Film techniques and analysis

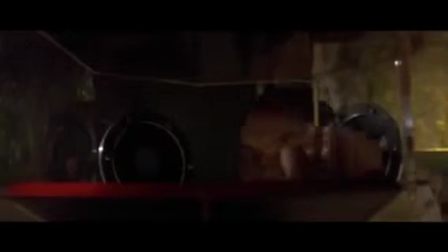In this scene, a key symbol is the staircase, which cleverly is designed to appear as a strand of DNA.
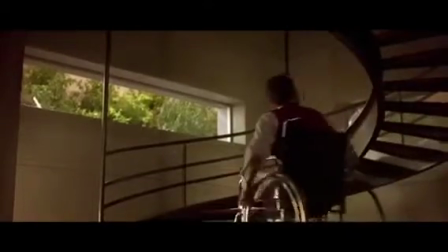When Eugene is trying to climb his way back to the top of this staircase,
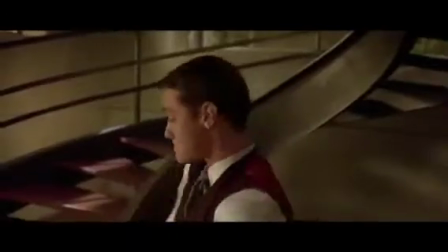it is clear that this represents his rise back to the top of society, however this time through Vincent's dream,
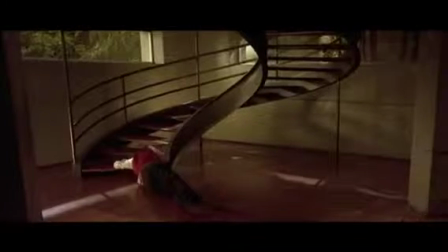rather than his own personal skill. Another clear point in this scene is the different colours.
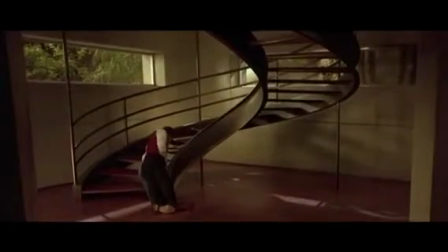The light outside is an off yellow, which looks almost like it's made in a lab.
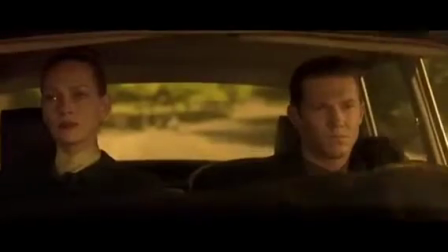This can drag out connotations of conformity and a lack of individualism.
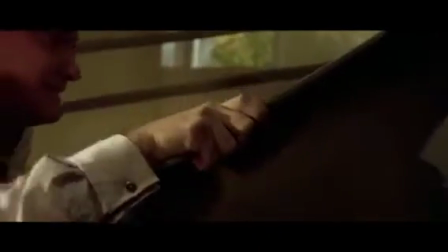When Anton storms in, thinking that he's just about to solve his case,
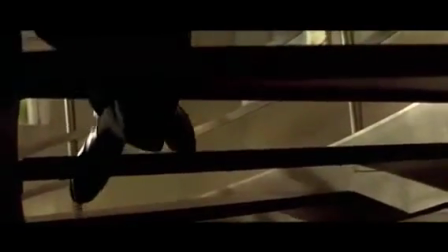it can be said that Vincent is now one step ahead of him in life, even though Anton sees himself as being greater than him.
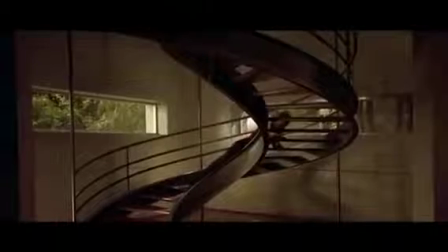The out of date, all black car can bring stereotypes of an old detective.
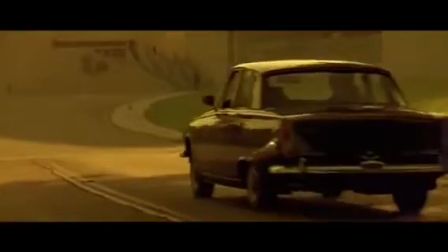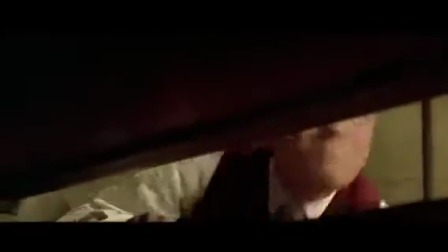This is deliberately used by the director to bring out this stereotype as it gives the viewer something to directly relate to.
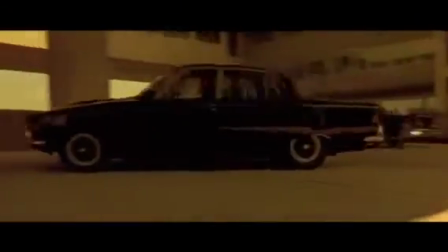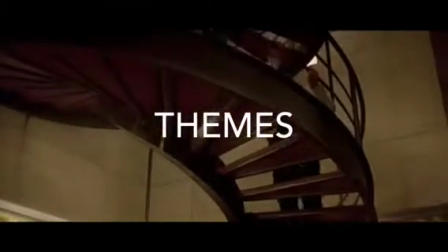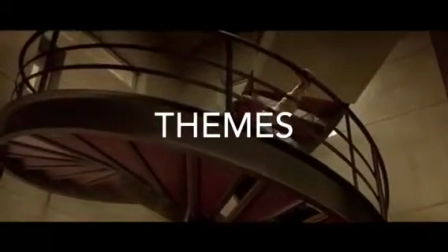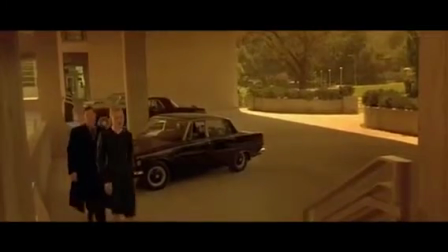Themes.
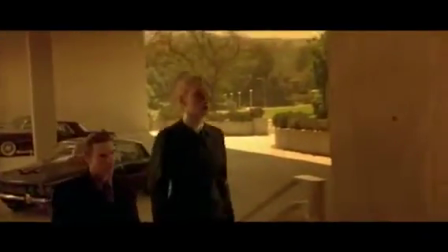Some themes that are evident throughout this scene is humanity versus perfection and also discrimination versus acceptance.
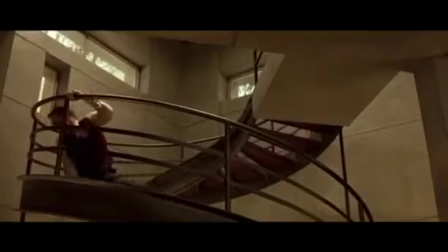Perseverance has been used has been shown by Eugene as he's willing to persevere
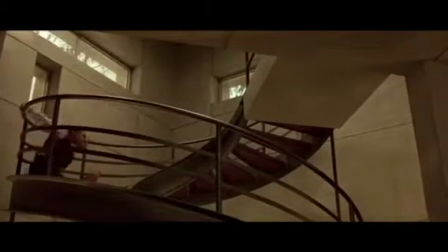and crawl up the set of stairs in order to help Vincent be one step close to his girl. This lowers the detective's suspicion of Vincent.
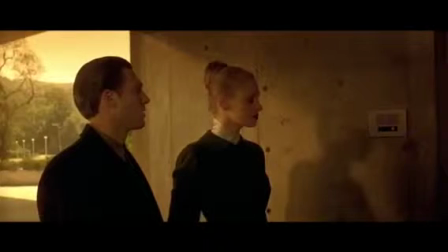Perfection has been instilled into Anton his brother and
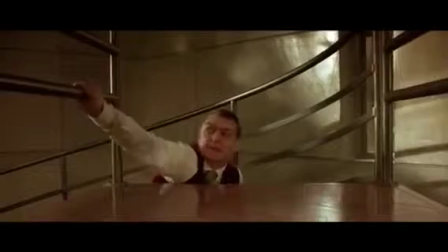when Vincent gets closer and closer to his dream and more and more successful,
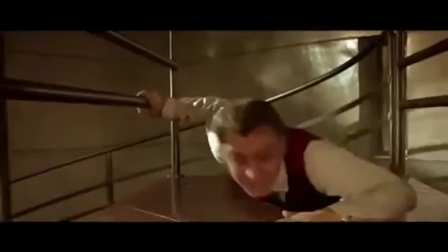the only way Anton can be happy is to see Vincent fail. Ultimately, Vincent outsmarted him.
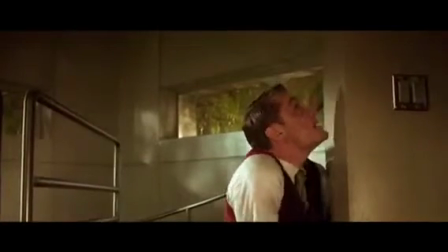Anton is very discriminative towards Vincent and treated Eugene poorly
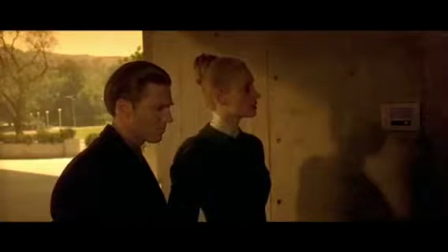and with little respect as he believed it was his faith birth invalid brother Acceptance of Vincent was from Eugene as he accepted and fulfilled Vincent's command
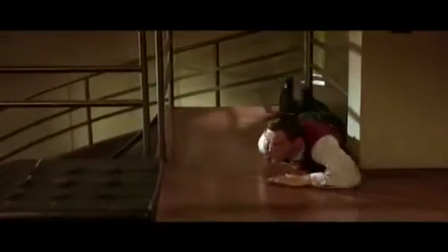as well as Irene trying to protect him and trying to mislead the detective
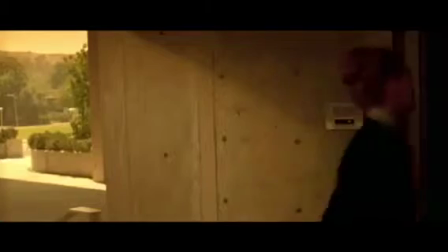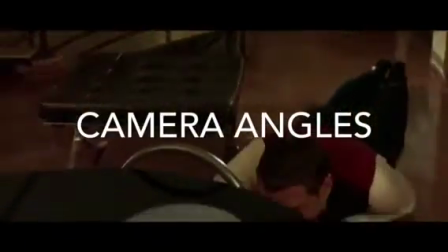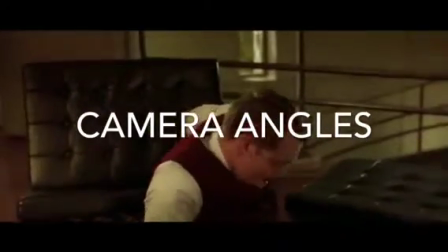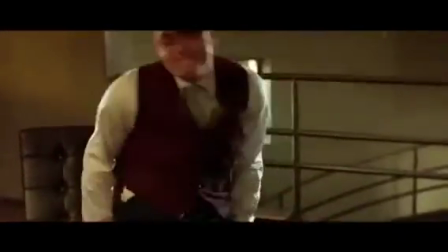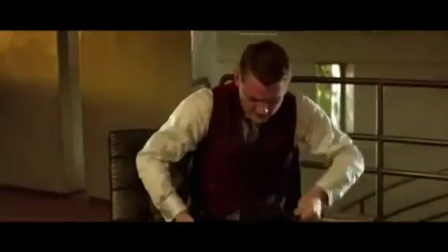camera angles are used in many different ways in a moving picture to demonstrate to
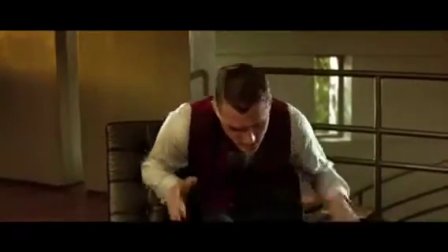the viewer the urgency of a situation and to show objects or characters
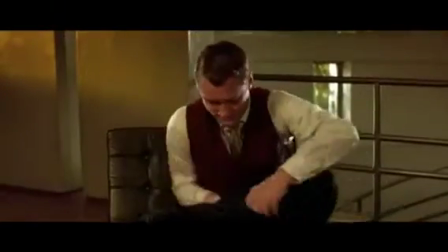different characteristics as the movie progresses in
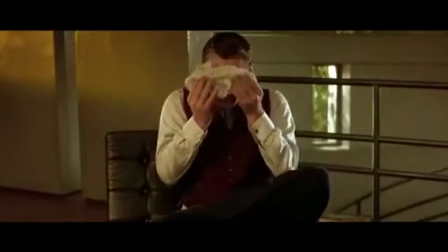the stair climb scene many different camera angles are used for different uses a
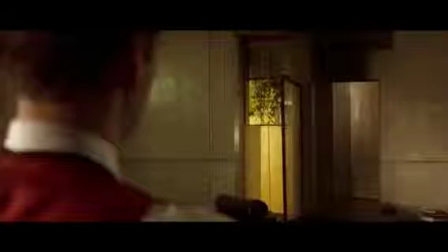variety of camera angles are used in this scene including juxtaposition tracking shot extreme close-up and point of view shot.
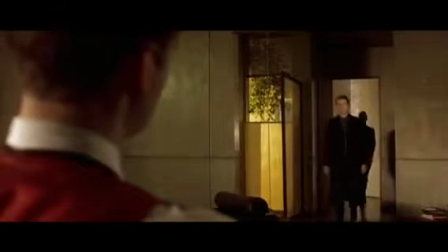A juxtaposition shot is used in this scene to show the comparison between
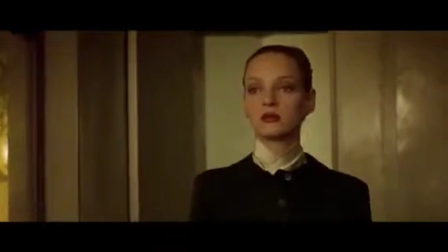Eugene struggling up the stairs and Anton driving towards the building quickly.
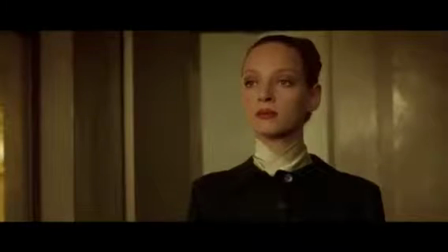Through comparing these two shots we can see the different struggles they each face. Eugene needs to make his way up to the stairs to keep Vincent's dream alive of making it to space and on the other
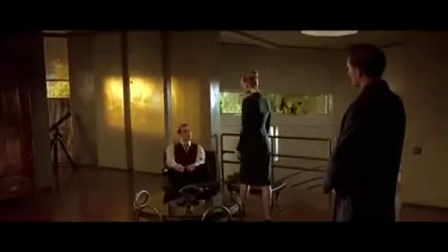hand Anton needs to find the truth behind this murder case and he believes Jerome Morrow is involved.
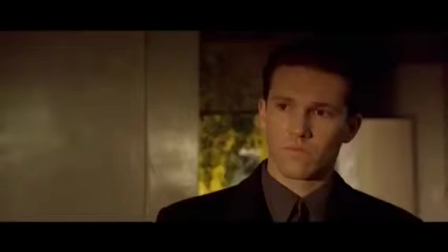Tracking shot is used many times within the scene.
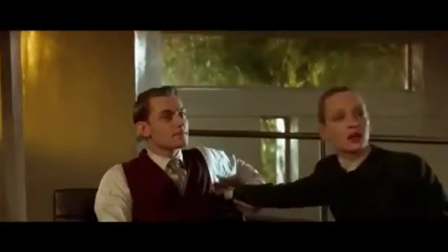When Anton is in the car, a tracking shot is used to show where he is moving and the speed at which he is travelling.